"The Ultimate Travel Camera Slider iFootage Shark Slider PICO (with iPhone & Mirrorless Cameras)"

This is absolutely going to be fantastic for anyone who often has a client and is filming by themselves. If you've ever used camera motion equipment before, you know programming can sometimes be a bit a pain in the neck. What I like here is exactly how quickly you can create keyframes, set the camera, choose your points, save, and shoot.
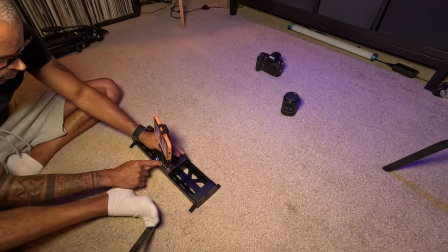4:45 As two base jumpers scale a glass barrier, parachutes strapped to their backs.
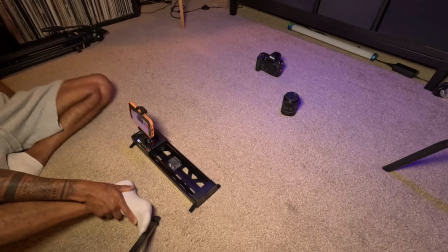4:51 Seconds later, backflipping right off the edge. Video from the ground showing the moment one of them made their way down.
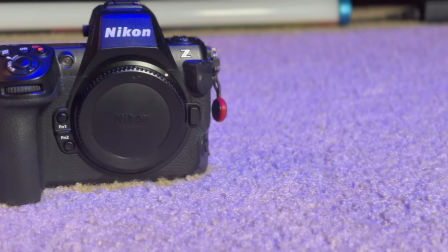4:58 Parachute. We would use the land to put up the wind energy towers and power our homes, our communities, our hospitals, our clinics. helping tribes unlock revenue.
You spend way less time setting up and more time actually trying to come up with cool creative ideas. That's especially important when you're traveling and or your client doesn't have too much time for you to work, because oftentimes things change and you need to be able to have something that adapts and performs quickly. Another thing that impressed me is just how many ways you can control it.
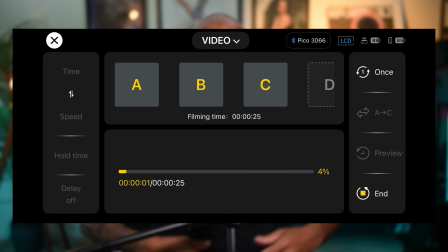5:35 You can use the onboard buttons, the mobile app, which I personally like using a lot,
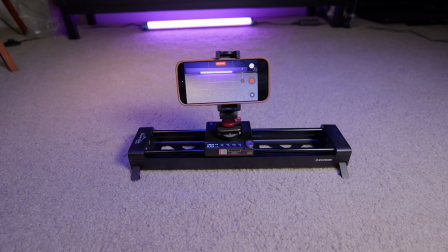5:40 an Apple Watch, or even NFC for quick connections. That means if you're filming yourself, you don't have to keep running back to the slider. You can control everything remotely, which is awesome, especially for people like me who often is a solo creator. And that's a huge advantage for this slider. One reason why I wanted to check out this slider is because, well, I often working alone and I don't want to have to bring a lot of gear just to create some cool shots. The Pico really fits into my new workflow and it's capable of supporting my full frame cameras.
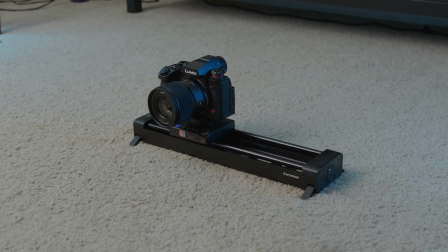6:18 Whether I'm shooting with the Nikon Z6 III, the Lumix S1 Mark II, my Pocket 3, GoPro,
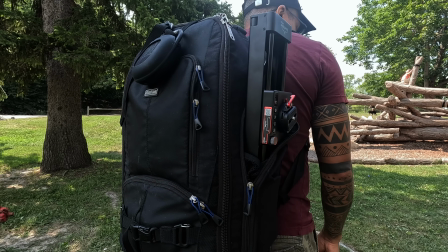6:24 or even my iPhone, I can pack one motion control tool that works with all of my cameras. And that's exactly what I want when I'm often working by myself. Less gear, more creativity. Here are 3 quick ways I use the slider on almost every shoot.
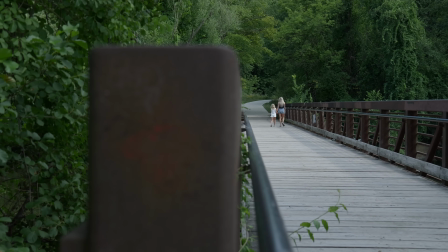6:43 Tip 1. Use foreground objects. Slide behind plants, walls, or doorways to create natural reveals.
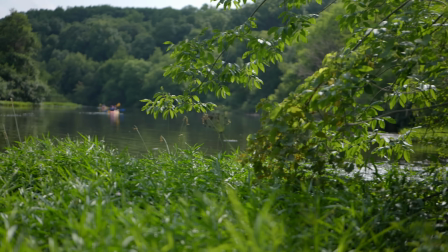6:51 Tip 2. Move slowly. The slower the movement, the more cinematic it feels.
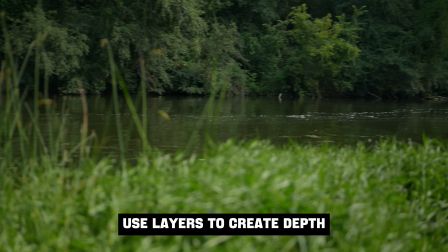6:56 Don't rush the shot. Tip 3. Think in layers. Foreground, subject, and background.
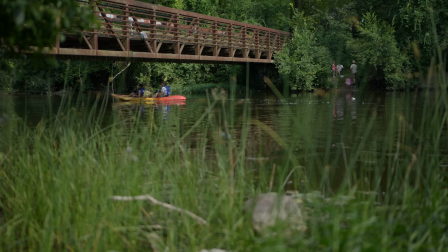7:02 Camera movement creates separation between all 3 of those, and making your video feel much more immersive and, again, adding more depth to your shot. If you're a travel creator, a YouTuber, filmmaker, a photographer who needs to make reels or just cool content for themselves for social media, or someone filming products,
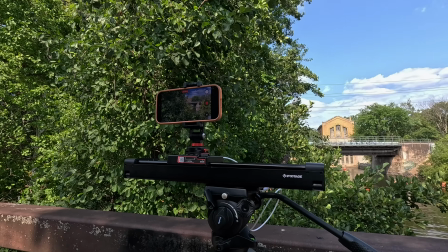7:26 this is going to be one of the best cool tools that you can get that will improve your videos dramatically without adding a lot of complexity, especially if you're often a one-man army. The biggest takeaway from this video is this: you don't need a truck full of camera gear to make beautiful videos anymore.
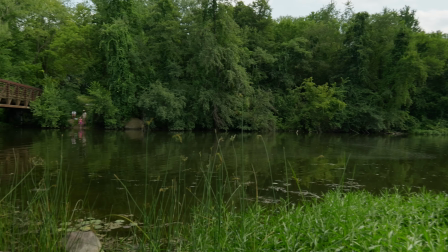7:48 Sometimes adding just one tool that introduces smooth, repeatable camera movements can completely change how your footage looks.
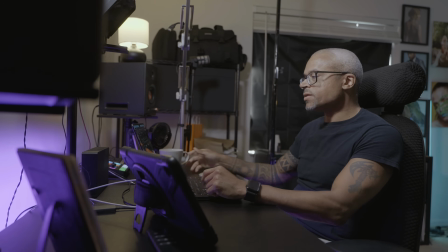7:56 The iFootage Shark Slider PICO gives you cinematic motion while staying compact enough to travel almost anywhere. If you enjoyed this tutorial, be sure to subscribe to my channel because I'll be sharing more photography, filmmaking, and content creating tips to help you create better content. Of course, I'd love to hear from you. Let me know your comment down below. What's your favorite way to add movement to your videos? And of course, I'll leave a link for you to check out this slider down in the description section.